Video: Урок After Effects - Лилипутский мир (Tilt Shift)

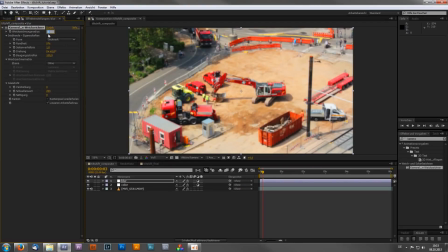246s
And I usually choose a value between 10 and 12. So I think 10 looks fine. Okay, then you want to start drawing a mask on your image. You can either choose the rectangle tool if you want to draw a straight lined mask,
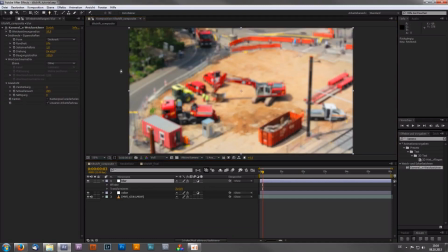265s
but I usually prefer the pen tool, because with the pen tool I can draw a more random shape. Try to stay here in the center of the image. Of course you don't have to be perfectly in the middle. Just try to leave some blurred space at the top and the bottom of your image.
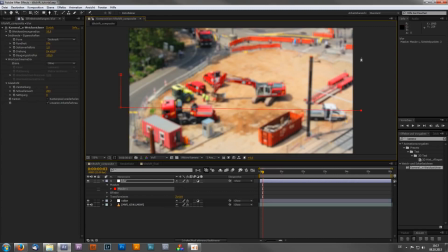283s
So for this picture I would maybe choose something like this one right here. Of course you can always adjust the single points of your mask.
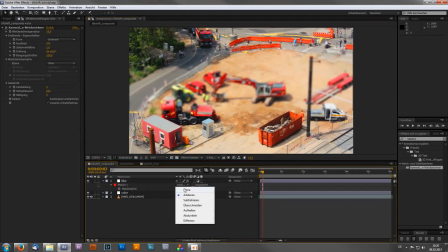297s
Then just change the mask from add to subtract so that you have just your bottom here and your top of your image blurred and the center without blur.
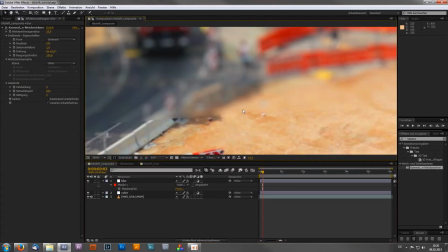308s
But the problem you notice right here, I don't know if you can see it in the video, is those super hard edges.
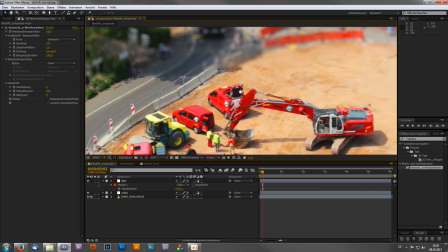314s
So blur without blur, and that does not look good because you want a seamless transition.
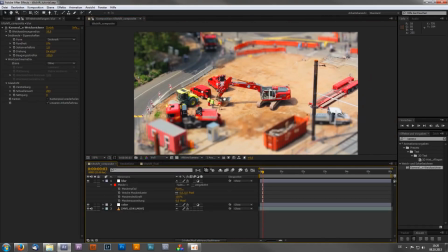320s
So you want to do is open up your mask settings and then just mess around with the mask feather right here. I recommend choose a value between, let's say, 250 or 300 or 275.
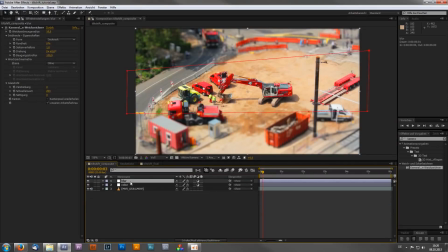338s
I think that looks good. Okay, and the last thing I will add is a vignette,
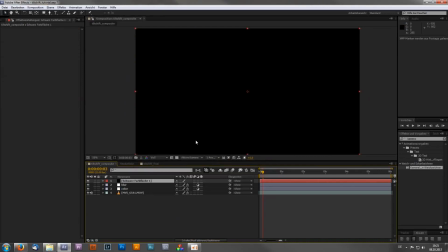345s
because a vignette will draw the attention of your audience to the center of your image. By the way, if you don't know how to create a vignette, just create a black solid, then change your freeform tool to ellipse, and then just double click this symbol right here,
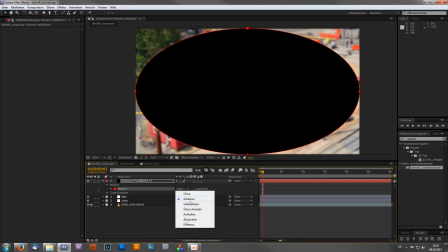363s
and then of course choose subtract again.
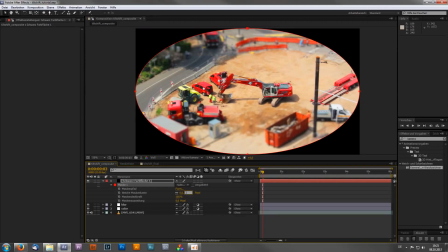367s
Hit M 2 times and once again mess around with the mask feather and the mask expansion right here.
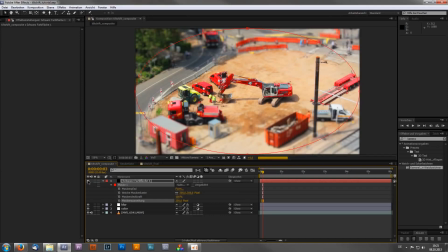376s
Okay, so without the vignette and with the vignette, I really like the black edges right here because, like I said, it draws the attention from the viewer to this center point right here. Okay, of course, rename it to vignette to stay organized, and
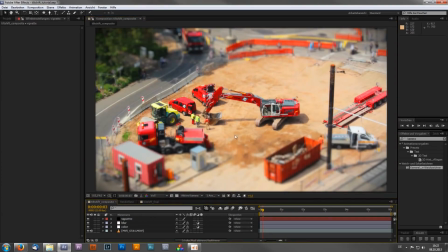396s
yeah, that's all you have to do in After Effects. Like I said, it should be nearly the same in Photoshop. So yeah, I hope you like this tutorial. Like always, if you find it useful, then just hit the like button, share and subscribe.
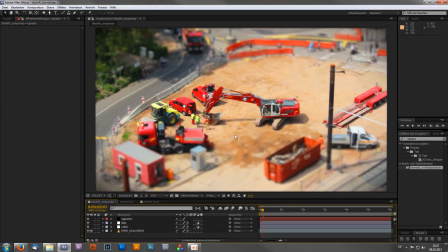413s
And if you have still any questions or tutorial requests, then just write me or leave a comment. So see you next time, and yeah, stay creative, have fun.